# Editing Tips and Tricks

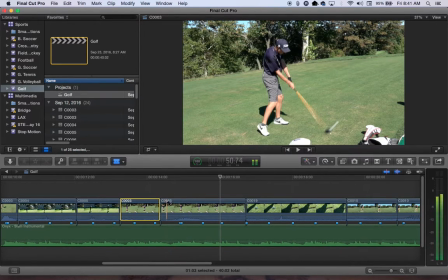So letter B, and I get this red razor blade that allows me to click and to separate this into 2 clips. I'm going to cut one over here and then show you how it broke it into an additional clip. It's still continuous content, but there's an additional clip being made.
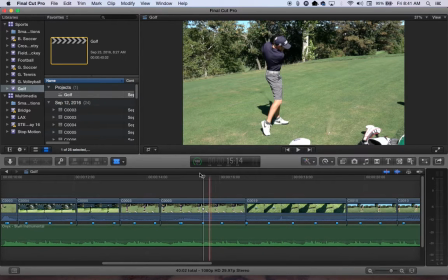So I'm going to Command Z that because I don't need that cut again. If I hit the A, it'll take me back to the arrow tool. So A and B are for my arrow and blade tools. And so this is playing normally until I get to the second clip. Once I get here, I decided I wanted to slow motion this clip.
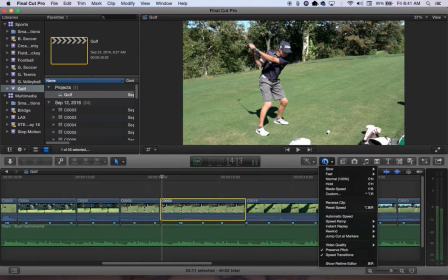And so what I'm able to do is this item right here next to the magic wand little tool here, it's a retiming editor. So if I click on this, I can come, do I want to slow it down? Do I want to speed it up?
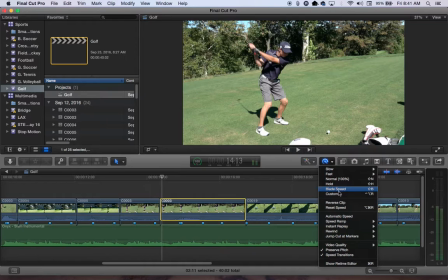Do I want it to play normal? I can also hold, I can do a few things with this that can make for an interesting clip. You can also play the clip in reverse. You can do an instant replay, which is an application of a couple of these retiming tools.
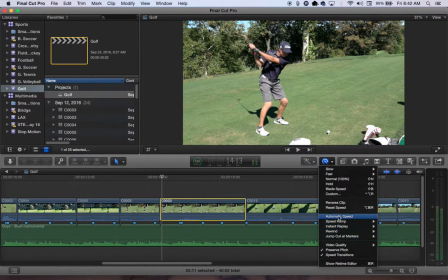There's a bunch of different neat little tools built inside this drop-down option. In my case, I hit slow and I hit 25% because I shot this at a higher frame rate, and it gives me a really nice slow motion clip.
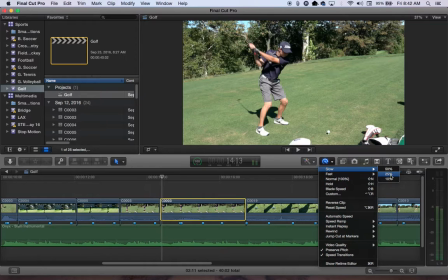But slow motion is one of your options. If you're shooting this with standard video that you shot at 30 frames per second, which is what our camcorders use, the video is going to start falling apart. You're going to start getting a jittery feel to your video, and you just got to be aware that you don't want to go too far.
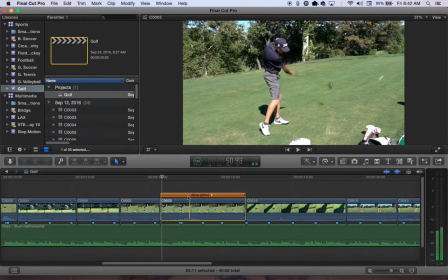So if I hit retime 25%, this is already slowed down to 25%, and so the bar shows without any retiming that this is playing at 25%. Drop down arrow here allows me to get into some additional customizations.
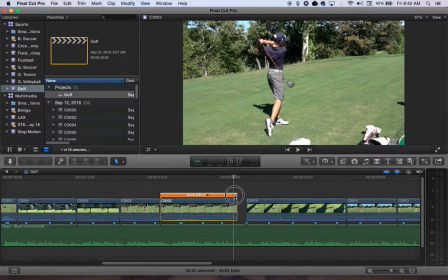I can also drag the end of this clip left or right and slow it down more or less. In this case, less. It's going closer to 100%. And I can slow it down even further by dragging the end of that bar.
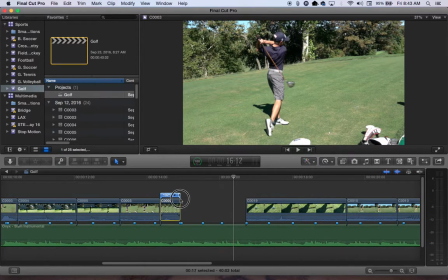The bar will change colors to blue and green depending on the duration of it. So if it's green, it's the normal 100%. If it's faster, it's blue. If it's slow motion, it's the other direction, and it's orange. So I don't really need to change that edit. I already like the way it was at 25%.
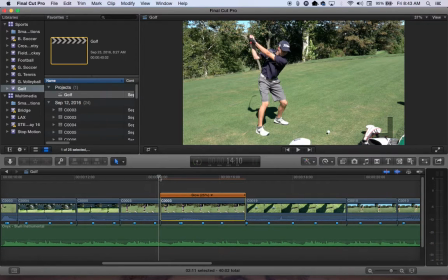But I wanted to show you how to get to that tool. And the slow motion and the retiming editor allows you to do all of that changing of the speed at which your clip is playing. So I have this clip cut down using the blade tool, and then I use the retiming editor to slow the second half to get a neat looking slow motion shot.
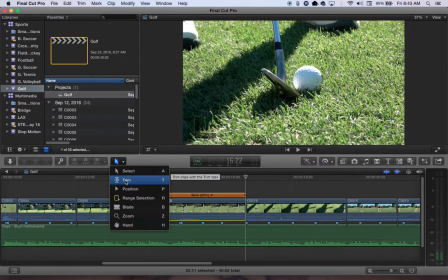Final tool I wish to show you is the trim tool. Now the trim tool doesn't necessarily speak to, or its name doesn't describe it completely.
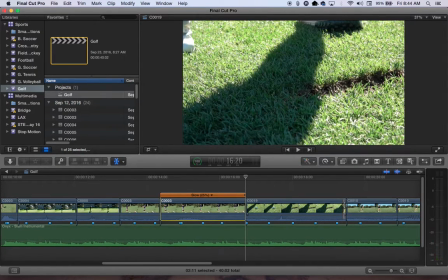If you grab, actually it's not going to work this way in a connected clip,
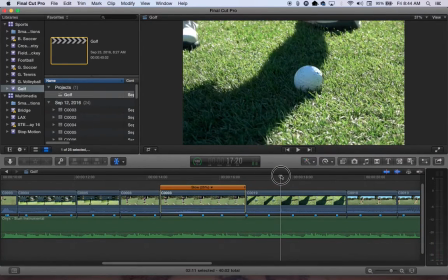but if I come over here and take a look at the next shot, I have contact of this ball,
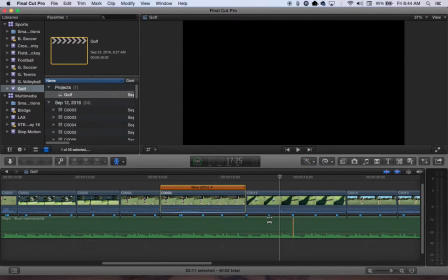and it's actually sitting right between my beat markers, which I'm not particularly excited about. It makes for a soft edit. So my action should line up with my beats, as should the end of my clips line up with one of my beat markers.
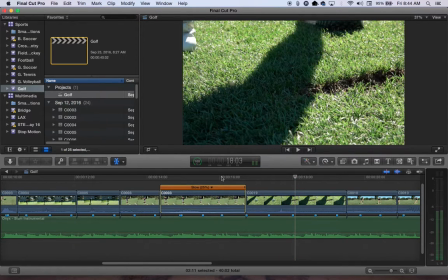Okay, I get this golf stroke to take place, but it's really not on a beat, and it just feels a little bit soft. One thing that can tighten this edit up is to use the trim tool and grab that clip.
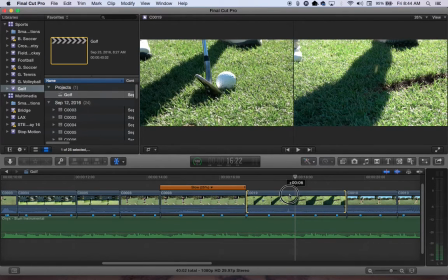And what I'm doing is I'm not changing the duration, the length of my clip. I'm just doing this fine tuning, this fine edit of lining up the golf impact with one of these beat markers.
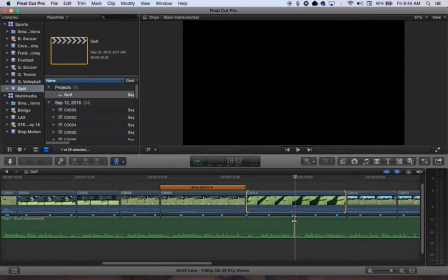And so what I can see here is the audio is now lined up with a beat marker, so the audio takes place when the golf ball is being hit.
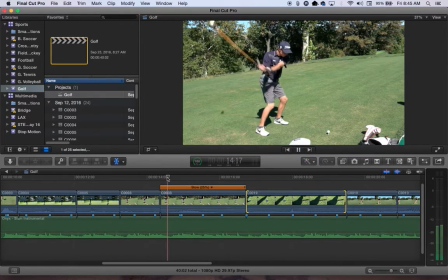And it'll just be a little bit tighter edit for a little more professional finish.
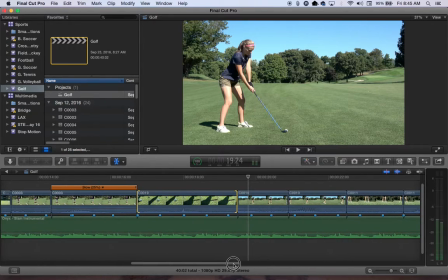The other part that's soft in this clip is the end here, this transition.
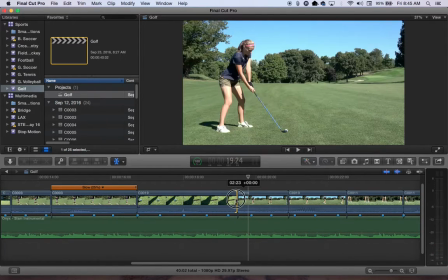I could probably shorten this clip a little bit, so I'm going to grab the end of that clip and just put it right onto a beat marker. And I can also pull the beginning, whoops.
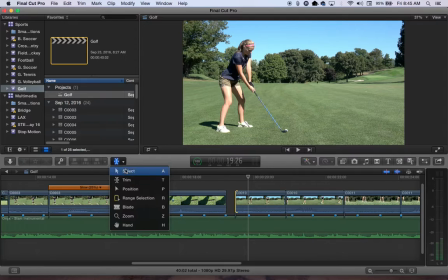I can also pull the beginning of this clip left and right, but in this case I need to use the arrow tool to stretch it out so that way it touches.
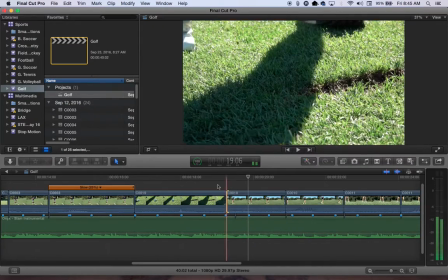Again, I don't want a black space in between the two.
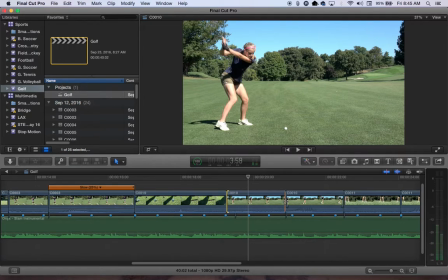If these clips transition on a beat marker, which actually this is just a slow motion, so it doesn't need to be hitting the beat marker.
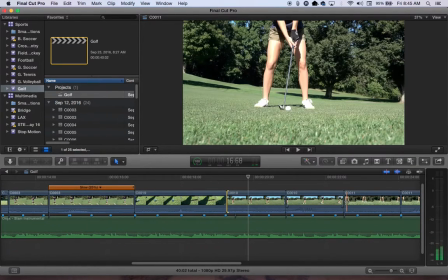The content's not changing. Content's changing in this next clip, and it's definitely soft because it hits at a bad point.
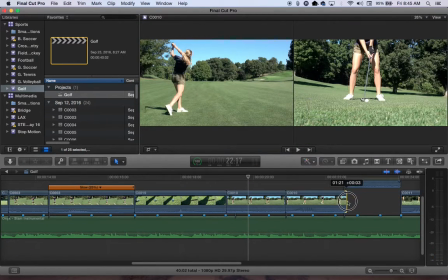I should again try to go through here and retime,
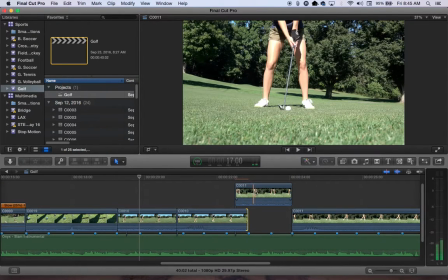stretch out one clip and shorten the other a little bit to ensure that this thing is hitting right on the beat. And there we go. What happens here?
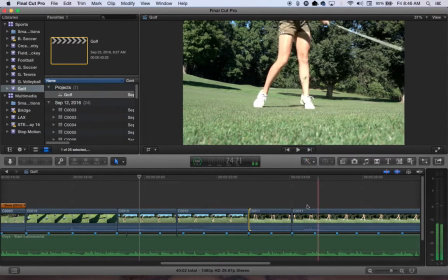Again, we get an additional slow motion on that shot, but it just cut off a little bit. You're talking less than a second off the very beginning of that clip.
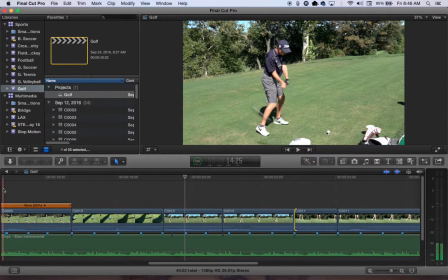So if I play through this section here with the slow motion starting it,
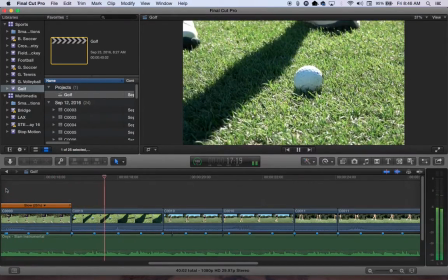a little bit harder edit on this contact, a little more to the beat,
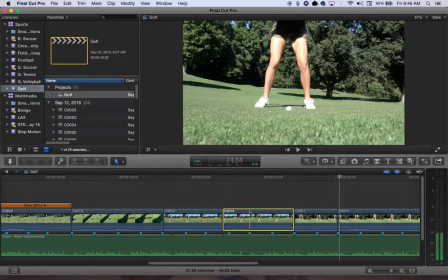and another slow motion took place in C10. You can see that with the bladed action. I have one more here at the end of C11. Another slow motion with the grass flying.
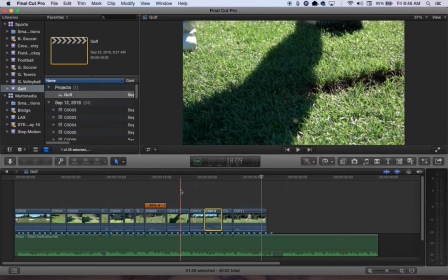So retiming, which is your speeding up and slowing down of a clip, using your trim tool to slide your action left and right so that the action lines up with a nice beat or an audio heartbeat.
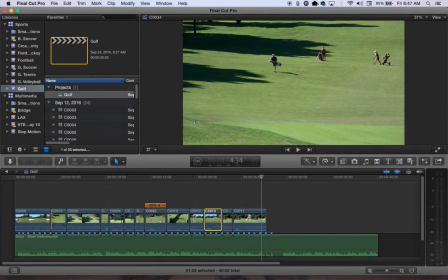And then making sure that your clips are trimmed to the proper length to ensure that there's no black flicker
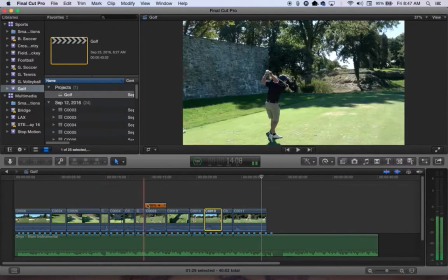and that these clips are one after another the entire way through the project.
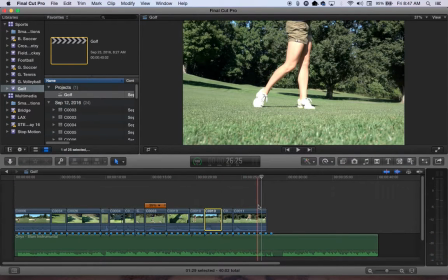A lot of extra stuff to add. You really just need to make sure this thing plays smoothly, the video plays smoothly, and the amount of audio you leave in your original clips is up to you. In my case, I could probably duck this down except for a couple spots where the ball's being hit.
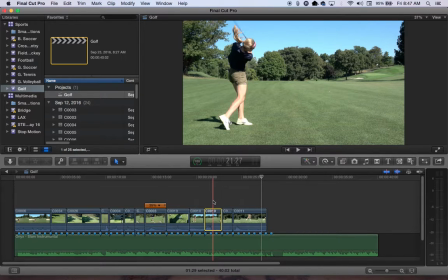It's kind of nice to be able to hear that sync up with the music. So you can play games with what needs to be heard.
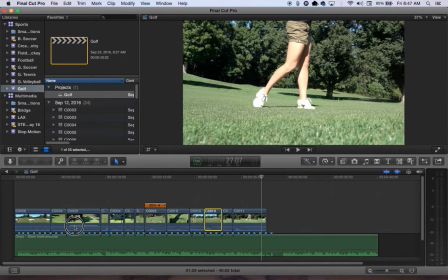In this clip, I just got a whole bunch of air noise because it's just someone walking around. I'll put my clip back here.
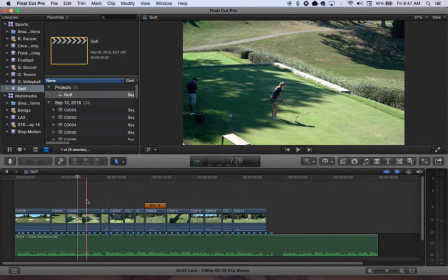It's just the address of a ball out on the golf course coming up to the tee box. And I'm from a mile away.
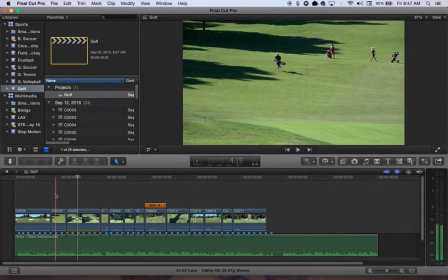I'm not going to hear anything, so I'll duck the audio completely out and just listen to the music in this case,
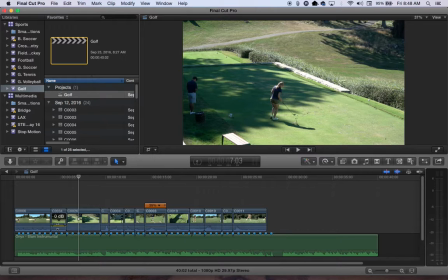which will feel a lot cleaner than having air noise going on in the background. Same thing on this previous clip, the player walking.
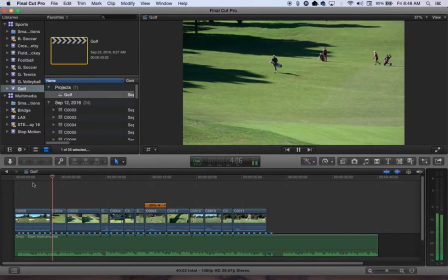So audio considerations as well.
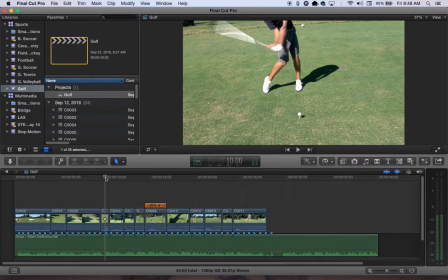And the first time I hear anything is with that driver hitting the ball. So some of those options that you can consider, think about it and try and find something interesting to highlight.